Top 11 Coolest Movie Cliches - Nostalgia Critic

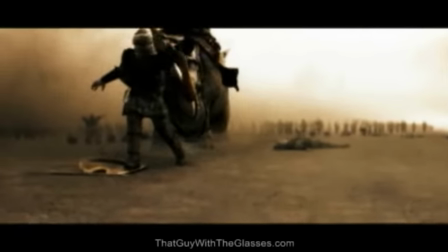991s
There's almost a rhythm to it, like a dance or a ballet. Almost anything can look cool in slow-mo.
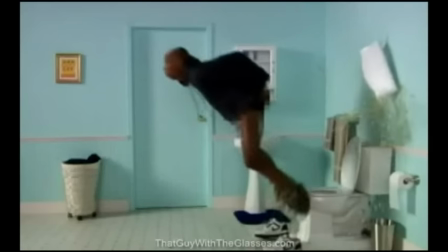997s
Well, again, almost anything.
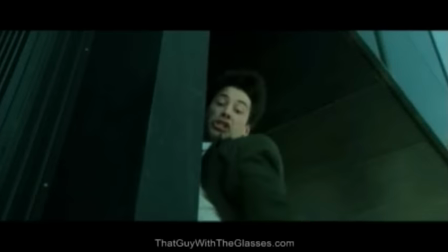999s
Now recently, there's been sort of a weird twist where some directors slow the movie down and then speed it up, as if to make up for lost time or something.
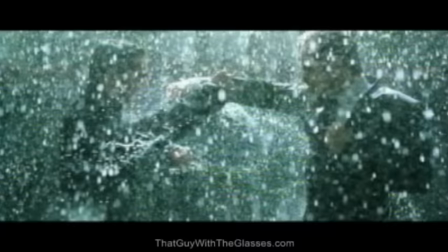1008s
I never saw the point of it. The slow-mo itself is so friggin' sweet that after watching it, regular motion's already gonna seem like fast motion.
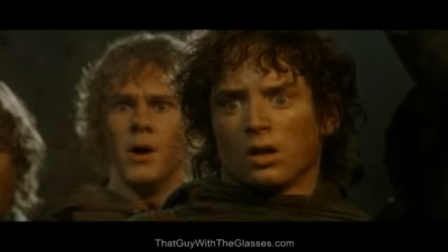1014s
So I speed it up. Either way, as long as the slow-mo is there, it's always gonna look fan-friggin-tastic.
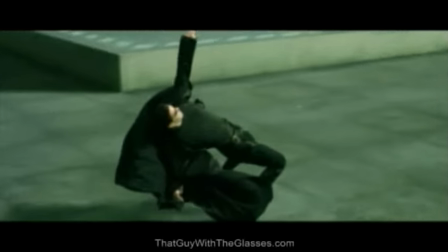1020s
It makes everything look more massive, more sweeping, and of course, more awesome.
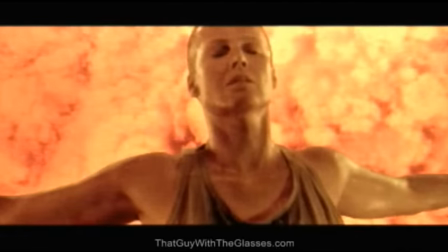1025s
There's no telling how long this cliche has been around. But judging how long we've been using it, it's showing no sign of slowing down.
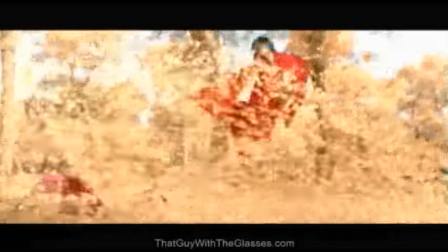1035s
Slow motion, the coolest cliche of all time. And those are my top 11 coolest cliches. I hope you enjoy them, and... well, I was gonna close off showing one of the cliches again, but my guess is you're probably tired of them by now. No! Hey, calm down! No! I'm a nostalgia critic, I remember, so you don't have to fucking crazy, Wire! No! be